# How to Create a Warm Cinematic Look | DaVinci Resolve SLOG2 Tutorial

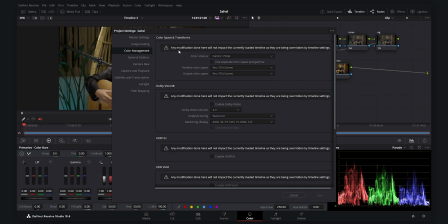(4:06)
But as you see here in the latest version of DaVinci Resolve, it says that any modification done here will not impact the currently loaded timeline as they are being overridden by timeline settings.
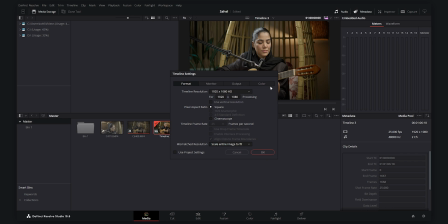(4:15)
That's why, because if you set the color settings here, it has a higher priority than the project settings. So we try to set our color settings here and we do the other jobs here for the rest of the color grading process.
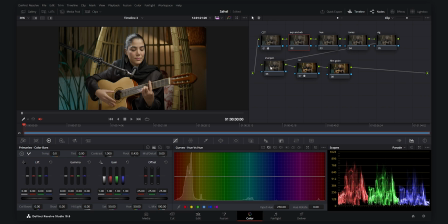(4:31)
So we go to the second node, the exposure and white balance. I use the HDR tool because it gives you the perfect control like it was done in the camera, and it is really natural looking. And the first thing I want to set here is the temperature.
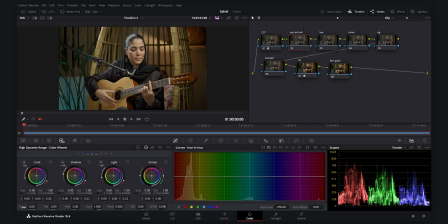(4:45)
I want to make it a little bit colder because it's so much warm, I think, and I will do the tone correction later myself. The first thing I do is always perfecting the white balance to something neutral, which seems neutral to my eye.
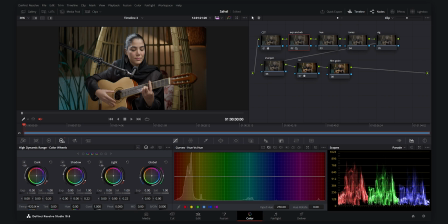(5:00)
And as you see, I'm decreasing to around -900, and I think this is the neutral white balance for this scene. And again, I will play with the tint to make it more toward the magenta, because I felt that it has some greens in it. And after that, you can just go and play with the exposure.
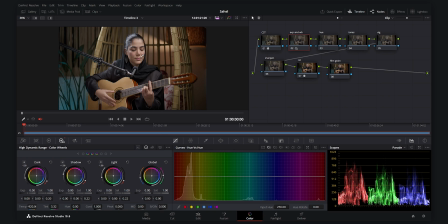(5:20)
I think this is a little bit overexposed, not overexposed, but for the scene to be moody and cinematic, we need to decrease the exposure and make it a little bit darker. And as you see, I just decreased the exposure to -35.
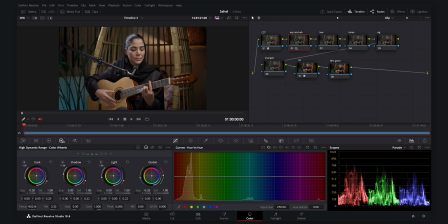(5:35)
I think it seems good for me for this scene, for a music performance. And you can also check your parities here. We have the maximum amount of lighting on the 70 IRE, and I think it's good.
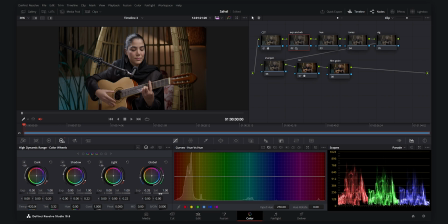(5:49)
It's on the skin of the model. And I want to add a little bit of saturation to make this picture pop. I will not add so much saturation for your scene to be cinematic. You do not need so much saturation, guys. You need tones. Remember that tones are the thing that make your scene so much cinematic.
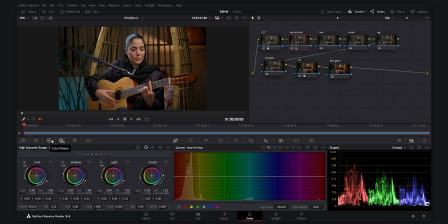(6:09)
And now for the rest of the contrast and saturation settings, I go to the primaries,
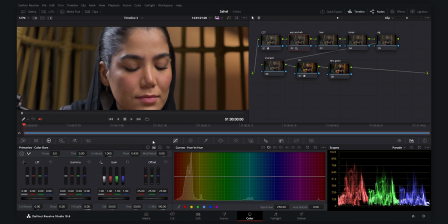(6:15)
and here I want to make the mid-tone detail less, so we have a softer skin tone here. As you see, when I decrease the mid-tone detail, the skin of the model becomes softer, so I set it on minus around 60.
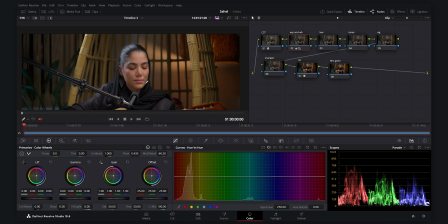(6:30)
I feel it's good. And now I will want to play a little bit with the lift, gamma and gain to play with the contrast. As you see, I decreased the lift and made the shadows more contrasty.
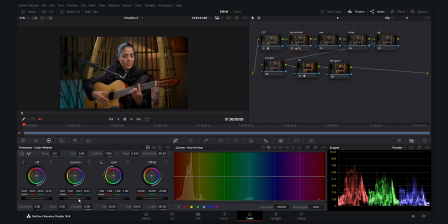(6:43)
And we can also add a little bit to gamma to bring up the midtones, and I think it's good for the exposure and white balance. Now let's go to the hue. For the hue changes, I think this yellow color here is not so much pleasing.
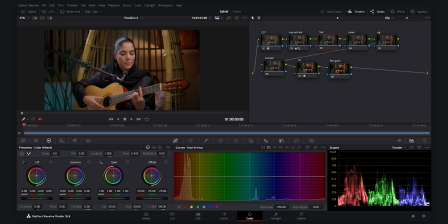(6:58)
I want to change it towards orange and make it more orangey, and it would feel much better in this way. So I go to the hue and I will select the curves. As you see, we have curves here. The second tab is hue versus hue. I will select this part, and as you see, we have a dot here.
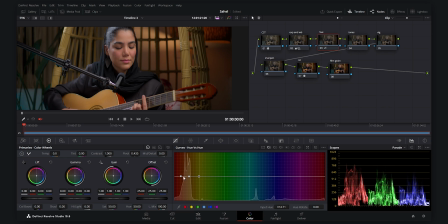(7:15)
I will increase the distance to make it softer. As you see, I will reset these, and I want to change this dot here, which is the yellows. And if I decrease it, you will see we have brought the wood towards the orange more.
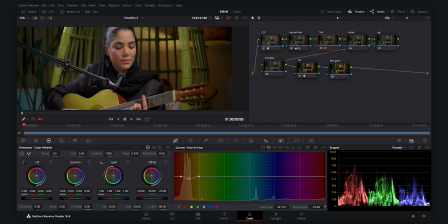(7:29)
As you see, if we bring it down, we make it more greenish, and if we bring it up, we will take it towards the orange.
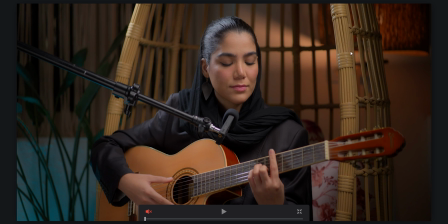(7:36)
And as you see, it is now much more pleasing. If I show you the before and after, you see that it becomes much more pleasing and better in the scene.
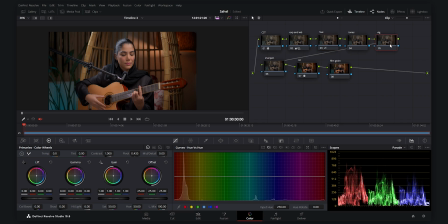(7:45)
Now for the next node, we have the tones, but let me first add the vignette here, because I love the vignette. It makes your videos and footages really moody, and it gives so much depth to the footage. I will create a window here, and I will make the softness so much, around 10 or 11 or 12.
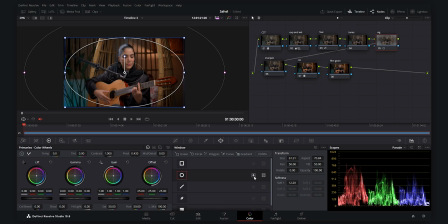(8:04)
That's a number which I always use, and I will revert it. You will see the mask here. We have the mask around the picture, and if I invert it, we do not have the mask here.
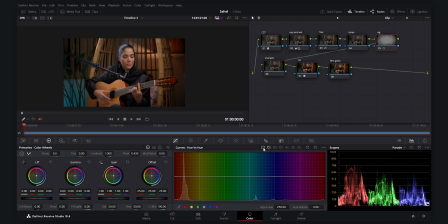(8:14)
So here we go to the curves, and I will select the custom curves, and I will decrease the brightness. And as you see, this makes the picture so much more moody, and I really like the vibe it gives to the video. You see how much difference it makes. It's just amazing. Vignette makes a lot of difference.
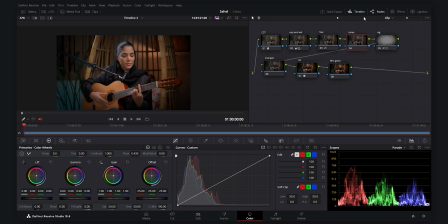(8:32)
Now let's go to the tones node, and here is where we create our moody tones. And what we have in our mind is some moody warm scene, and I want to make this scene warmer, so we are going to add more red and yellow. That's what makes your scene more warmer.
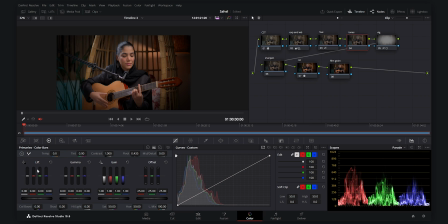(8:49)
So I will use the primary bars for this, and we have shadows here, midtones and highlights. And for the shadows, I want to make my shadows a little bit warmer, so I will increase the reds here.
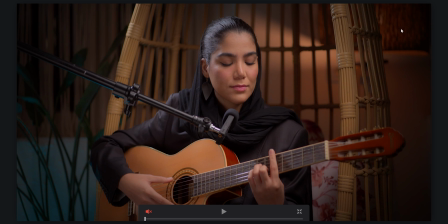(9:01)
And as you see, our scene becomes warmer, the shadows become warmer, and I think it's enough for the shadows.
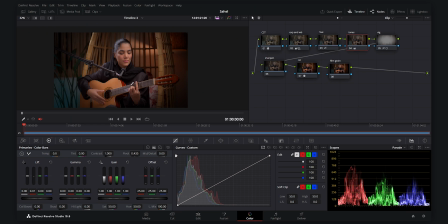(9:08)
I do not want to touch the shadows anymore. Now for the gamma, let me first play with the gain, because I want to set the tonality for the face of the model. Here is the most bright part, so it would affect the skin of the model.
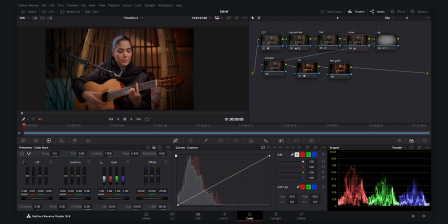(9:23)
The gain slider would mostly affect the skin of the model, the guitar, and all the parts of the scene which are more brighter. So I will increase the red. I want to make it warmer, the face of the model.
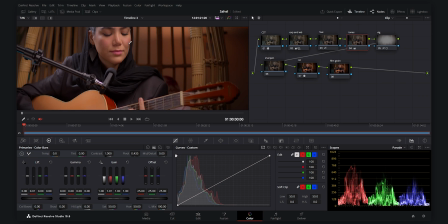(9:35)
As you see, if I increase the red, you see the face becomes much more warmer and pleasing here.
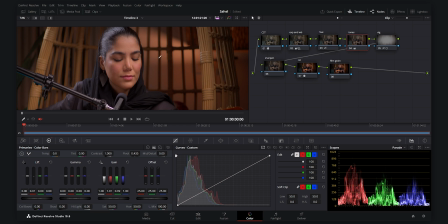(9:40)
And for the green, I want to decrease it a little bit, and we see we have decreased the green in the face, and we do not have that greenish tint. If I show you the before after of the tones, you see it is much more pleasing now, the face of the model.
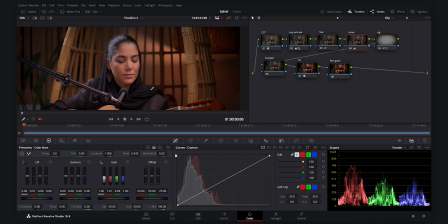(9:54)
And I also want to add a little bit of a yellow tones to the overall scene, to the bright parts, which means we should decrease the blues. So we add some yellow to the bright parts.
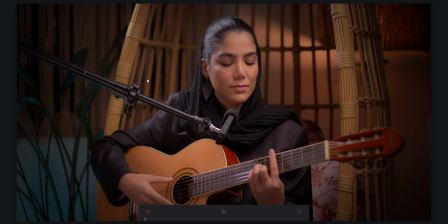(10:08)
And if I decrease the blue, you will see now we have much more yellow in the bright parts. And as you see, the overall scene is now much more pleasing and warm, and we have those warm and pleasing tones here.
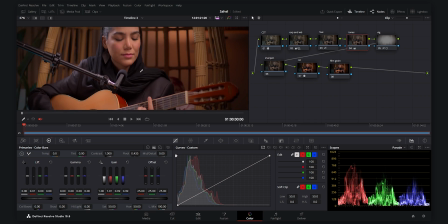(10:21)
But something at the end which I should mention is that if you want to clean your blacks and make them, as you see,
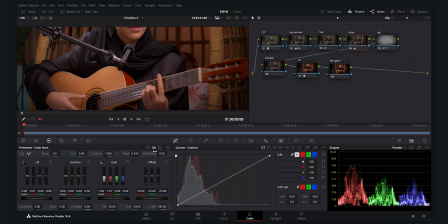(10:27)
the blacks are now a little bit reddish, and if you want to clean those blacks without touching the overall tone,
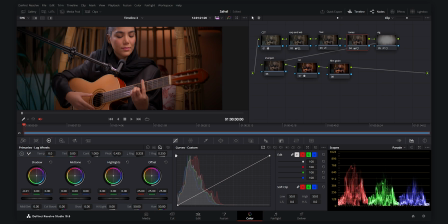(10:33)
you can go to the lock, and here you can decrease the reds, and as you see, we can clean their black areas. Now it is much more pleasing again.
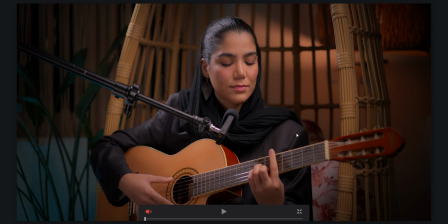(10:42)
We have the warm in the overall scene, and we have also cleaned our blacks, which now gives us a much more pleasing scene.
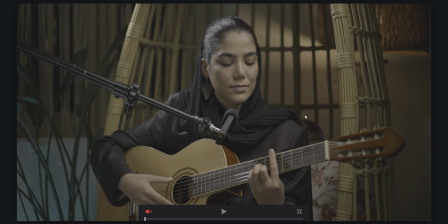(10:49)
And if we do a overall before and after, you can see how much far we have come till now.
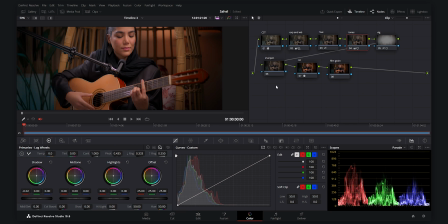(10:55)
And the only remaining things are the sharpening and film grain. For the sharpening, I will go to the sharpen here, to the second tab, blur sharpen, and I want to decrease it.
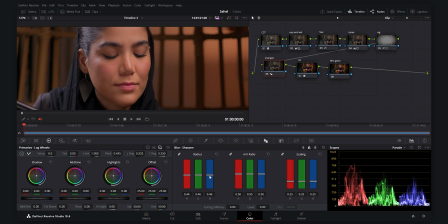(11:06)
And as you see, if I decrease it to minus, I think 46 is natural,
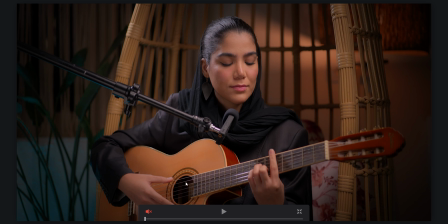(11:11)
you will see picture becomes much more sharper, the guitar here and the eyes.
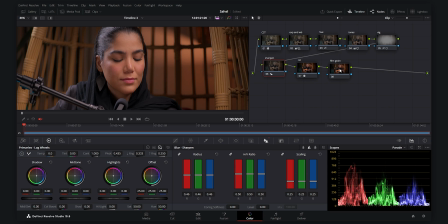(11:16)
It's good for the sharpening note. And for the last step, we go to the film grain, and here I will search for the film grain. I will drop it, and I will select the
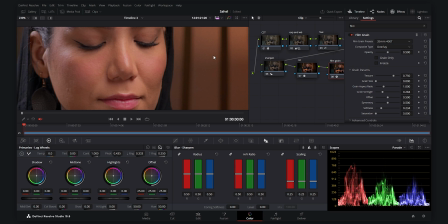(11:27)
35mm 400T, and you can zoom on the picture to see the difference it makes. You can make the strange more, and I will increase it to around
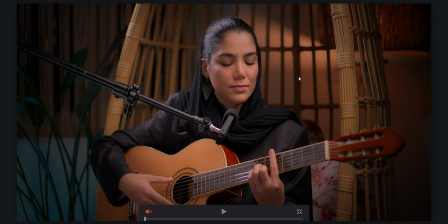(11:38)
0.5, and I think it's good. Now we have the grain, the cinematic grain gives so much great mood to the picture. It might not be present on the YouTube, you might not see it, but here I am seeing it, and it just makes a lot of difference.
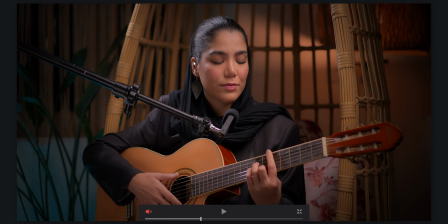(11:54)
And here is the overall before and after of the picture. So that was it for today's tutorial. It was really simple, and thank you so much for the time you put into watching my tutorial. If you have any questions, please feel free to ask them in the comment sections. I will be really glad to answer them. And if you have any suggestions, please let me know. I will be seeing you in my future videos. Goodbye.